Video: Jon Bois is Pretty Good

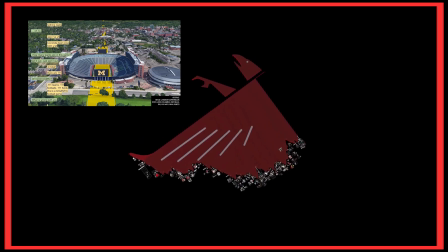253s
Weird clipping, buildings that don't look quite right at a close zoom,
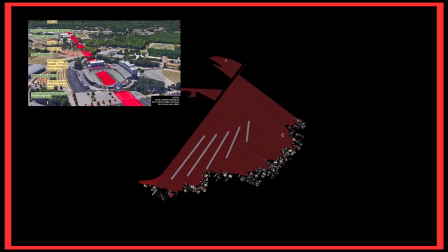257s
and some static graphics that look increasingly odd or skewed as the camera pans along them.
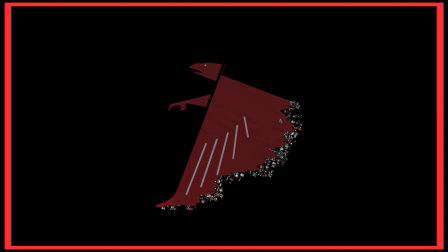263s
This adds to the unique quality of the work. It would be hard to imagine faking this style or finding it done in quite the same way in hands other than Boises,
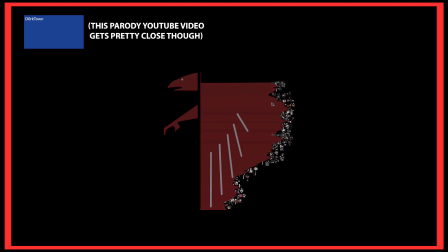271s
specifically because the tools he's using weren't really built for this sort of presentation. Perhaps more importantly, though,
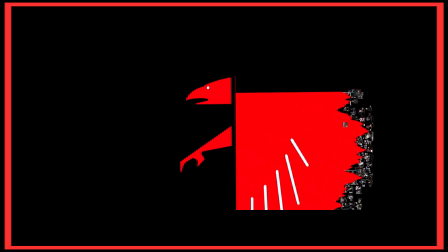279s
the fact that Boyce drops all his graphics onto a continuous space means that there is tremendous opportunity for continuous camera work.
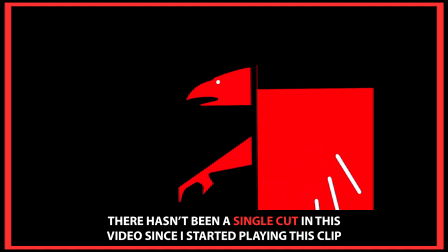288s
Unlike many video essays and YouTube works that try to tell stories outside of a selfie stick vlogger approach,
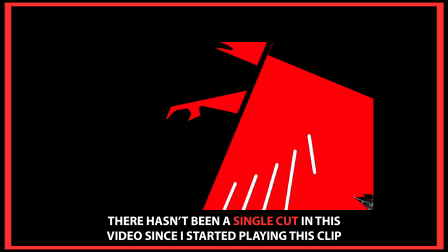295s
Boyce doesn't need to cut from one asset to another to bring you to the next point in the adventure.
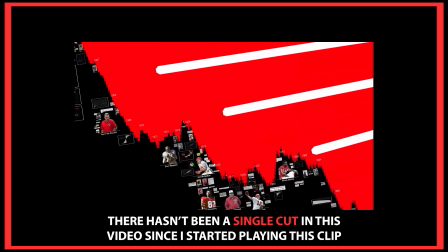301s
Instead, the camera can just go there, as literally as if he were leading you on a museum tour.
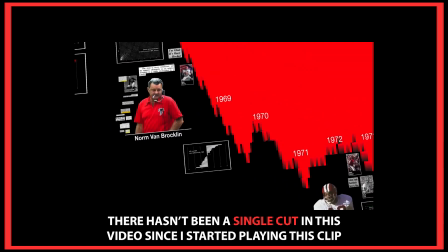307s
And it's a luxurious tour at that. Dramatic zooms and slow pans are littered across Boyce's videos, and notably,
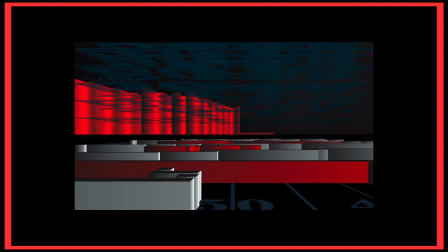315s
he tends to let his voiceover drop in these moments, building drama through the camera's movement and the underlying musical selection.
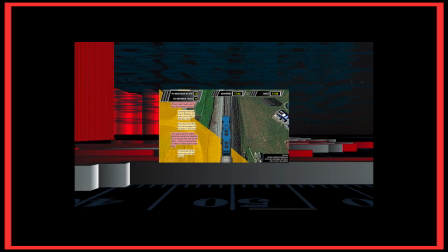323s
There's a languid, inviting feeling generated by this approach. You're a passenger on a train chugging through exotic lands.
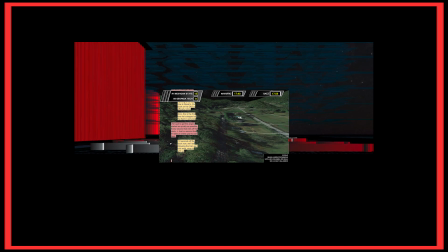330s
Some things go by quickly, but many others hang on the horizon long enough for you to truly drink in the details.
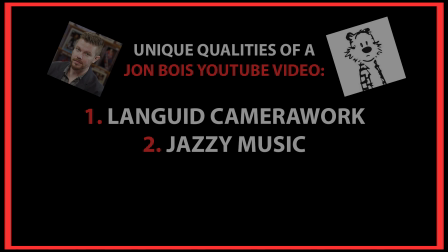337s
I mentioned the music, so let's go there next. YouTube is a land perpetually backgrounded by lo-fi, short-looping stock music.
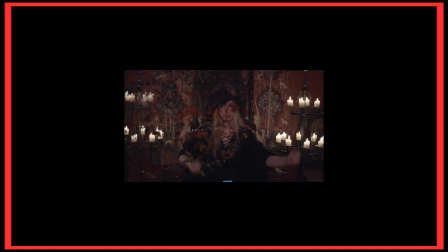346s
You're hearing it behind me right now, for one. Even folks who have the wherewithal to commission or create their own music tend
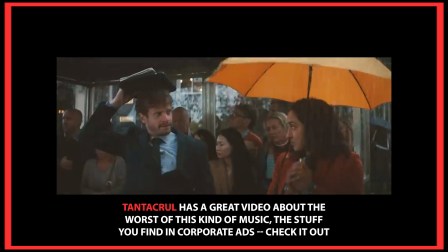353s
to go either for deliberately slow orchestral sounds,
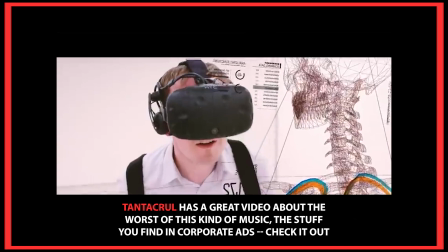358s
or for mid-tempo beats that carry a viewer through a video without ever being exactly notable or worth foregrounding.
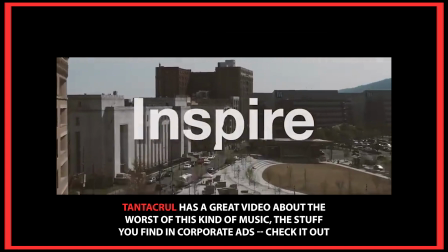366s
There are, of course, exceptions to this, but it's also a rule that makes sense.
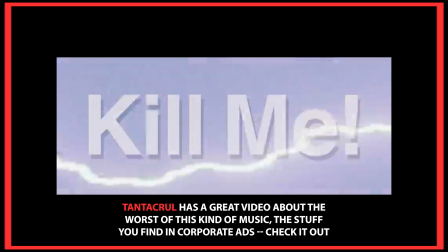370s
Background music is for the background, to give a bit of extra momentum and tone to the voiceovers and visuals.
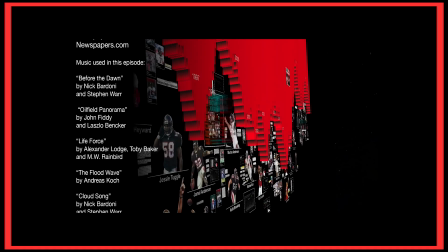377s
Boyce, by contrast, frequently opts for expressive,
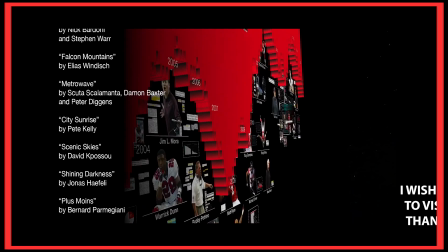381s
jazzy numbers that he allows to overtake him as often as not, whether it's for a camera pan, as I described before, or to let a moment sink in.
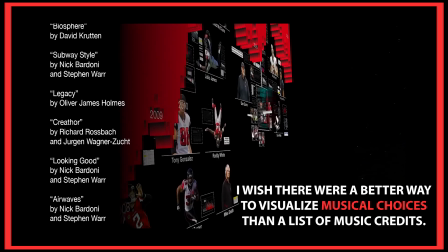390s
When the music shifts in tone, it often does so abruptly and jarringly,
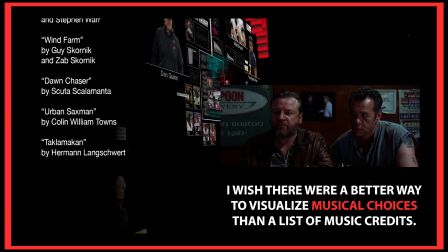395s
having more in common with a Martin Scorsese harsh cut than your average polished YouTube essay.
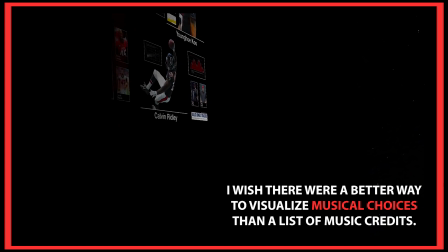400s
The music works less as a background player than as a co-host. It's moving the action forward as much as Boyce's voice.
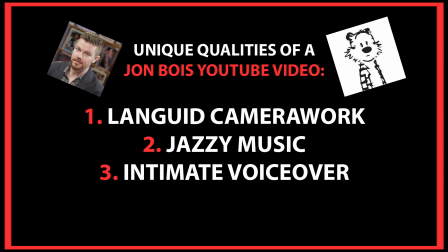409s
Oh, and that voice. That Boyce got his start in writing might lead you to think his vocal approach is less deliberate and more amateur, and I'm sure there's something to that.
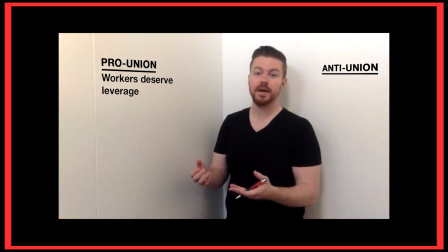418s
But regardless of how careful the affectations are, Boyce's voice matches his style perfectly.
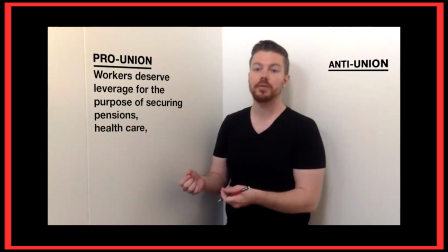425s
He has a friendly,
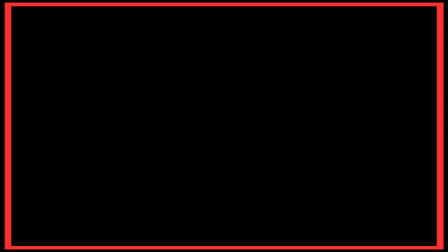427s
smooth approach to his narration that only boils up into enthusiasm or softens into solemnity when it's truly required to match the moment of the story.
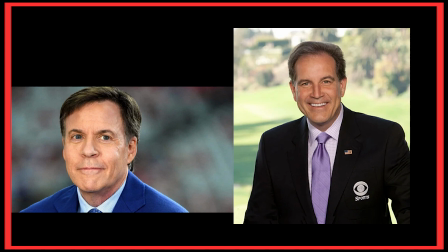436s
He's less a wannabe Jim Nance or Bob Costas, thunderous televised narrators of sports and sports-adjacent stories,
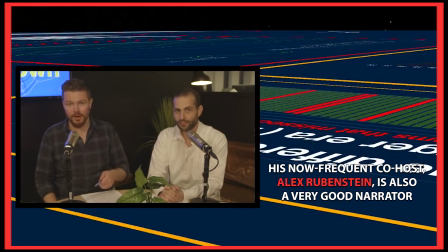444s
and more your friend chatting with you in a quiet bar about this crazy story he read,
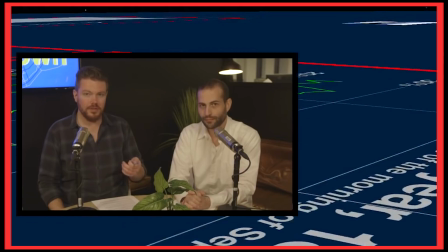449s
or remembers from his childhood, or heard his dad telling his friends the other day.
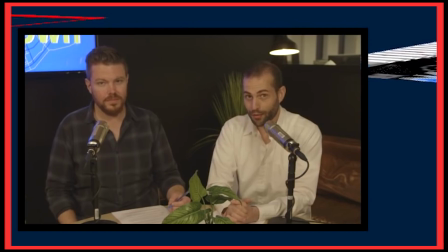453s
It's intimate and inviting, the stylings of a storyteller who wants to tell you his story one-on-one,
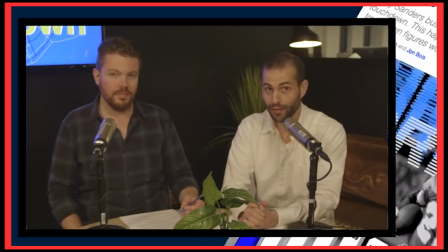460s
sharing this special or crazy or hilarious or poignant moment, rather than orating to a massive arena of frothing fans.
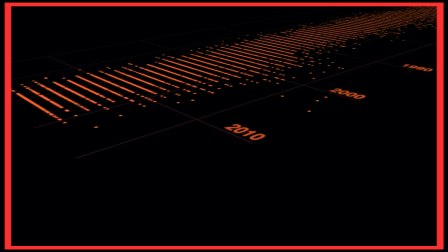468s
I've said story a lot, and I think that's what ties all of this together into such a potent and compelling approach.
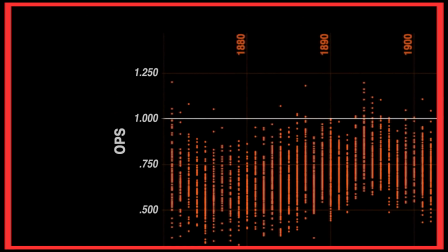475s
As uniquely of the internet as his video style is, it's also a style built and focused entirely around telling good stories.
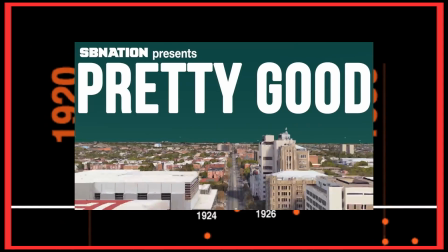484s
There's a reason that first video series he did was called Pretty Good.
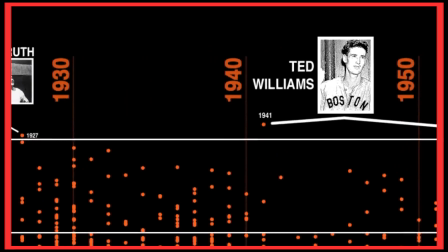489s
He's starting with the story, letting its beats and rhythms dictate the specifics of his editing.